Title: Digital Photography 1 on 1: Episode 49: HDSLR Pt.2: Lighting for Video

You can check to see how much battery life you have by just pushing this little button. It looks like this battery is about dead which is no big deal because we have some more batteries. The other thing is you can change the color temperature by popping out in and out different colored gels, and those are really easy and fast to put in there, and they won't fall out. Now the cool thing is these will not only mount to light stands, but they're made for either going on top of your camera for doing ENG work, which is environmental news gathering, so doing on location reporting, things like that, maybe at events, weddings, these things are great. They're LED, so they're not going to heat up really really hot you can get really close to people but you can actually handhold these you don't need a light stand so if you're walking around doing a lot of things and you really need to illuminate somebody but the camera is moving everywhere well you can get a person to hold these so I have Dawn come out here and what we're going to do is we're going to turn off our other
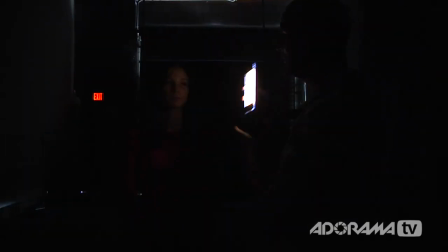[13:11]
lights and turn on this light and so if we needed to illuminate Dawn I would just stand on the side here and as she would
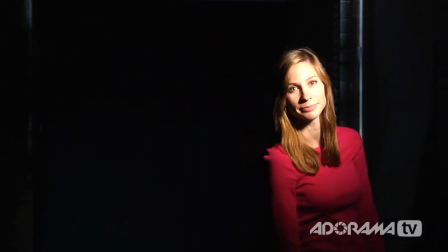[13:17]
walk around I could just actually follow her with this just staying outside of the camera and everything is good.
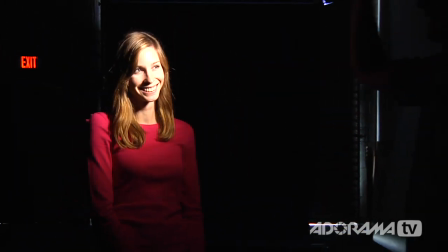[13:23]
So that is a light panel and we love these for the studio and on location. Well there you have it. Those are our lights and some examples of what they look like in a studio space. But really what we need to do is take a look at these in a real life situation and that's what we're going to do next. And so there is really no single way to light anything. In fact there are probably millions of ways to light things and normally you'd be using all these different lights in combination. And so we're going to walk through some scenarios. We're going to walk through a very simple short film to show you how we lit our studio for the movie that we showed you in our last episode, which is Matt at My Boyfriend. We're going to show you how we lit that. We're going to show you how to light a two-person interview. We'll show you how to light an on-location testimonial video, so maybe if you're doing an event or getting some great info from a reception at a wedding. We have people talking to the bride and groom. You can use this lighting situation. And then as well, we're going to show you how to light a very simple product setup. And based on those different lighting setups, you can make up your own lighting setups and you'll be well on your way. So let's get started by showing you how we lit our short film, Mad at My Boyfriend.
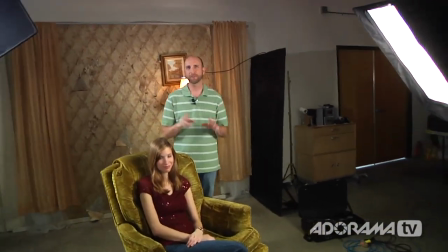[14:29]
All right, I want to walk you through a setup that we used when we filmed Don acting out the little short film called Mad at My Boyfriend, where we showed selective focus in a previous episode.
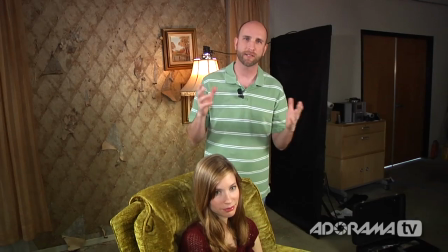[14:38]
Let me walk you through each of the lights that we used in this setup. Now we wanted to create different pools of light.
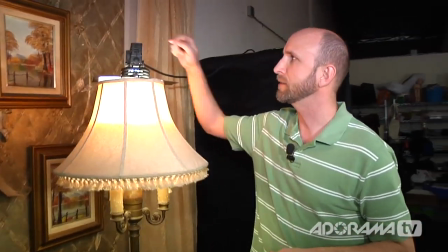[14:44]
So the very first light we used is this Lowell Pro light.
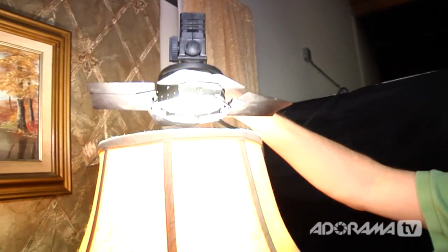[14:48]
It's just a little teeny light and I just set it right on top of this lamp right here and that makes this lamp look like it's actually on.
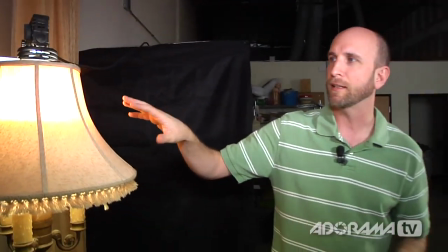[14:55]
Now you need to be careful if you're doing something like this to make sure that the fixture that you're putting a light on can take the heat.
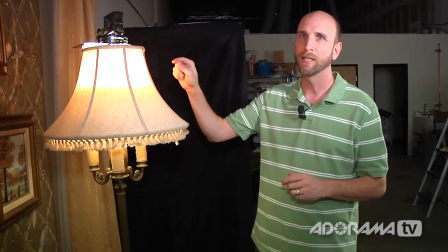[15:01]
This one can because we made sure it was specially set up for this. So don't just put a light anywhere or it could catch something on fire.
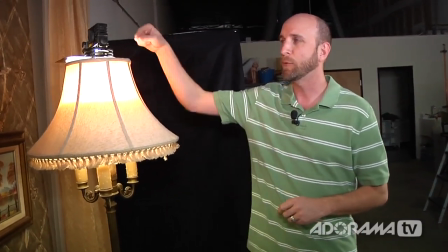[15:08]
It's very very dangerous to do that but we made sure we did this in a safe way.
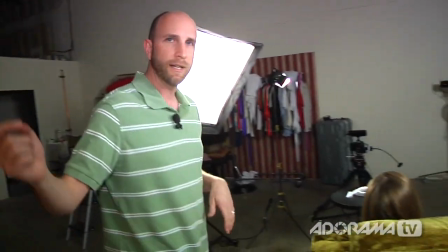[15:12]
Now in In addition to this, we needed a light that made it actually look like that light was shining on dawn,
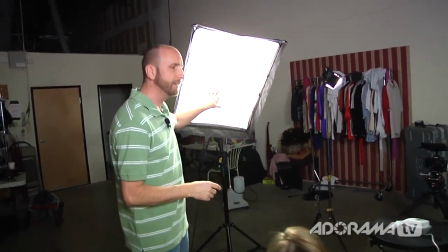[15:19]
and because we've compressed everything with the lens that we used, we were able to put this light, this is an airy, airy light, with a soft box, and that lights up dawn from the side.
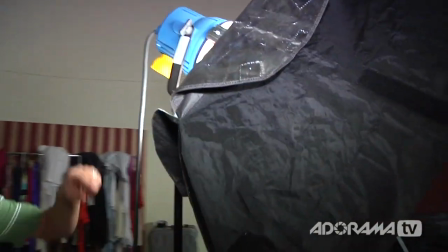[15:28]
So if you can come over here, you can see that this light is actually an open face light with the soft box,
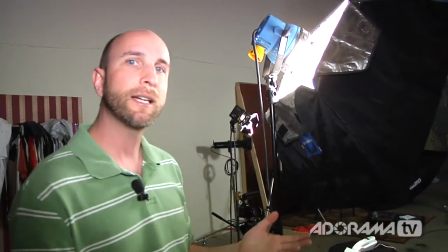[15:34]
and so it gives us a really, really soft light, and we emulated the look of dawn being illuminated by that lamp in the back.
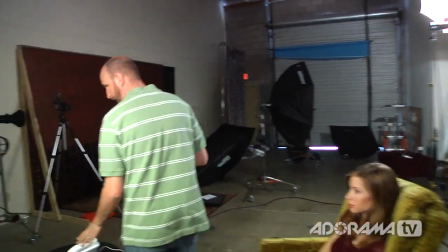[15:40]
So come back over here, and I'll show you what we have for this telephone. Now, this telephone, we have a light on it.
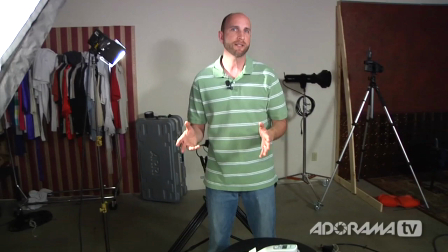[15:47]
It's called a special light. And the reason it's called a special, that's not a brand name, that means it only does one thing.
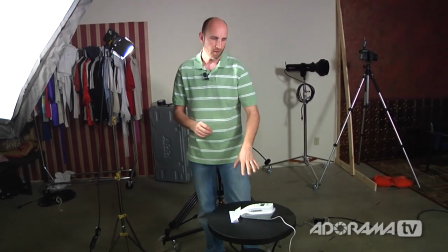[15:53]
And what we wanted to do is we just wanted a little pool of light on the phone so that when we were moving our focus in and out,
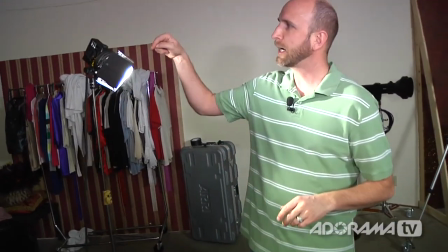[15:59]
we had this to be more dramatically lit. So we did that by closing down all these barn doors, and this is a Lowell Pro light.
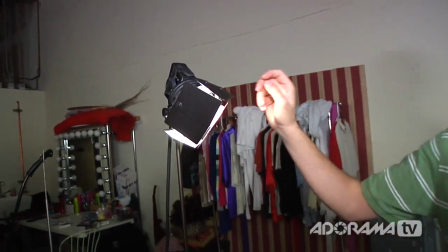[16:07]
It's just a really small light that you can focus, and so we focused that right here on this phone.
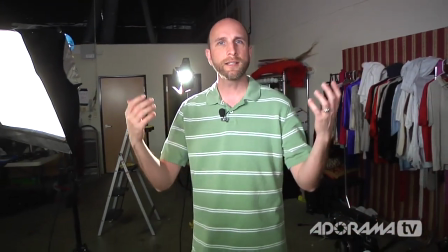[16:13]
Now the other thing we wanted to do was we wanted to give Dawn a little bit more back light so that her hair didn't fall flat.
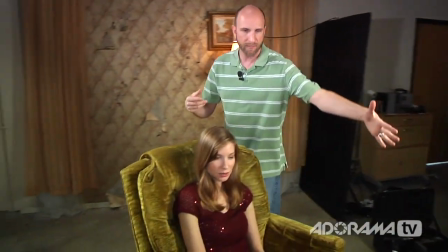[16:19]
So we'll come back over here and look at Dawn really fast. So we had this soft light lighting this side of her face.
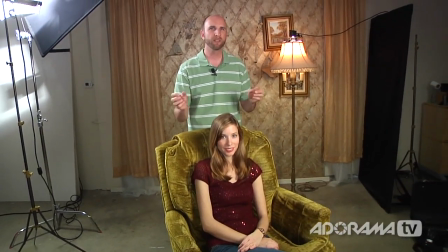[16:24]
We needed a little bit more light over here just to make it look like the room had some ambient light.